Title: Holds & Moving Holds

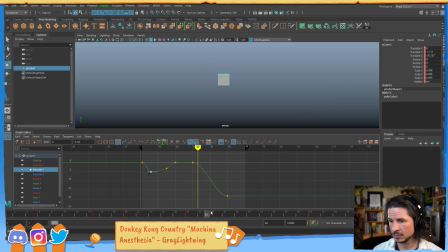(24:28)
So it comes down, and then let's just have it go down here to a stop. So something like that. I'm not going to worry about cleaning up the curves just yet. So we've got that.
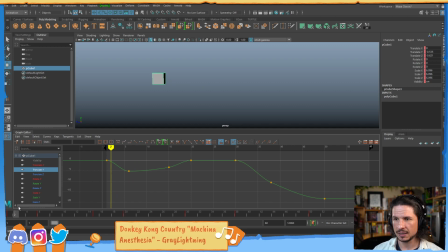(24:45)
We'll just kind of focus on a side view here. But not only do we have this, what if we have the cube rotating as well? So the cube comes in,
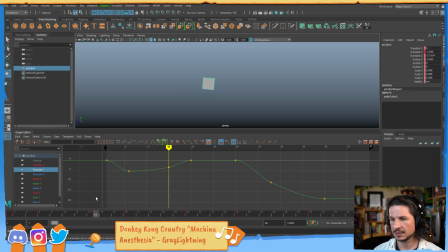(25:03)
it rotates, and I want to lead that up here a little bit. That needs to come up. Now this is going to be me just getting picky about my overlapping action on the rotation here.
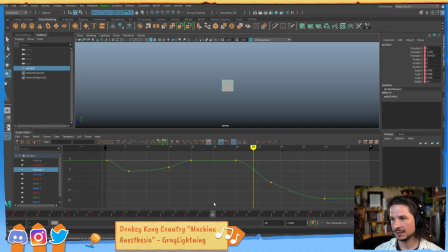(25:26)
Okay, comes up, and then let's say it drops back down here. Okay, so we've got this little bit of an animation with the cube. Like that.
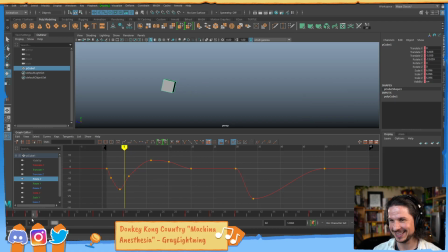(25:43)
It's a little dead right in one section. I'm getting picky. Right here, it feels like that rotation needs to get a little bit more interesting there. Okay.
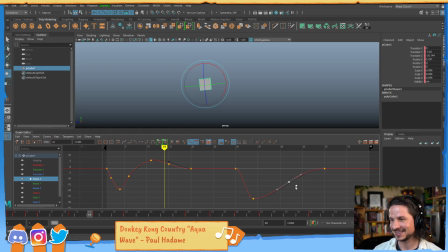(26:03)
That's a little better. Not great, but for demo purposes, I don't want to get too nitpicky on this. I could just get way too complex. So we've got this.
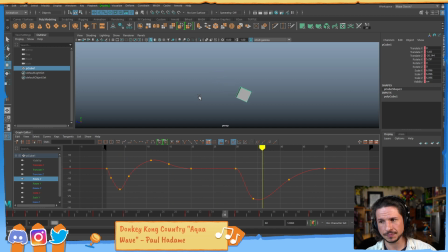(26:18)
We've got multiple curves going in. We've got 3 curves right now. Translate, 2 translates, and the rotate. Now, how do we make this so that the object, when it comes to a stop, it comes to a nice natural stop with a nice moving hold,
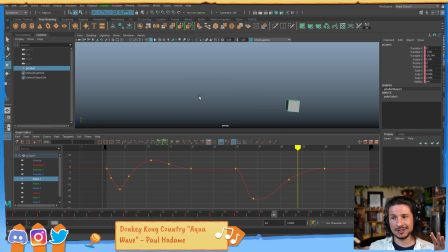(26:37)
versus what's happening now is you've got all of this motion, all of this cool animation, and then when it stops, you really feel it now. Now that we've added other motions and that rotation, how it just kind of locks in place and then moves again. It doesn't feel natural. It doesn't feel alive.
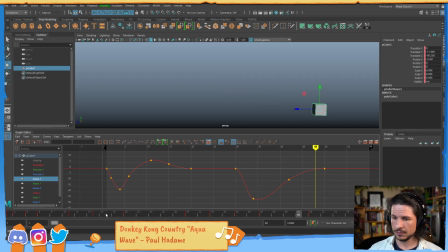(26:58)
So, with that, let's figure this out. So, the way I like to approach it is I like to use the graph editor. So let's actually look at our graph here.
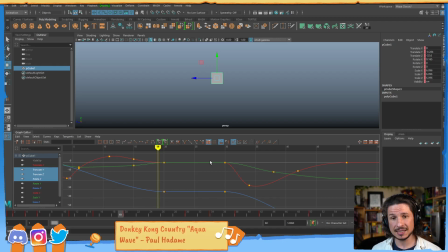(27:13)
And one thing that you'll notice is the reason that this is feeling dead is that from frame 20 to frame 30, all of the curves are perfectly flat at the same time. That is boring.
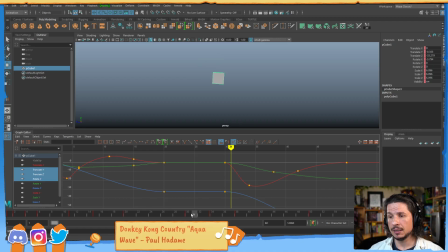(27:29)
It is not interesting. So, how do we make it interesting? Well, when people first start out, they go, oh wait, a moving hold, that has to be movement. Okay, so I just have to keep it moving. So they might just take all of their curves and just nudge them over a little bit.
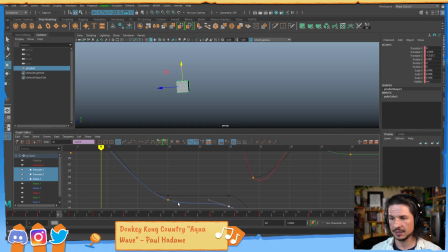(27:48)
So now none of the curves are flat. All of them have a little bit of motion here. So you do something like that. But now what you get is this weird, like, just, it comes to a stop and it's like, it just kind of, it floats around oddly.
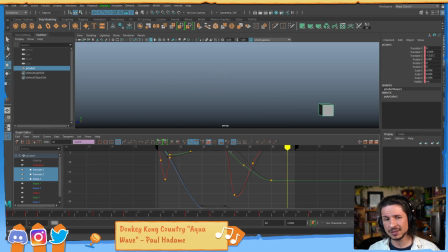(28:08)
It's a little better in the sense that well, at least it's a moving hold, but it doesn't look interesting. It doesn't add to the animation, it's just there. A moving hold is not just a matter of making sure it moves. If that was the case,
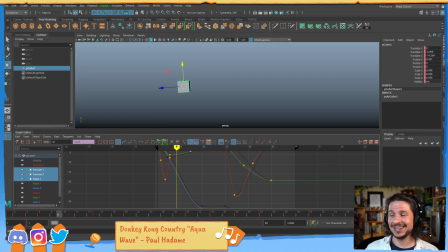(28:28)
our jobs would be a little too easy. Instead, it's making sure that it moves correctly.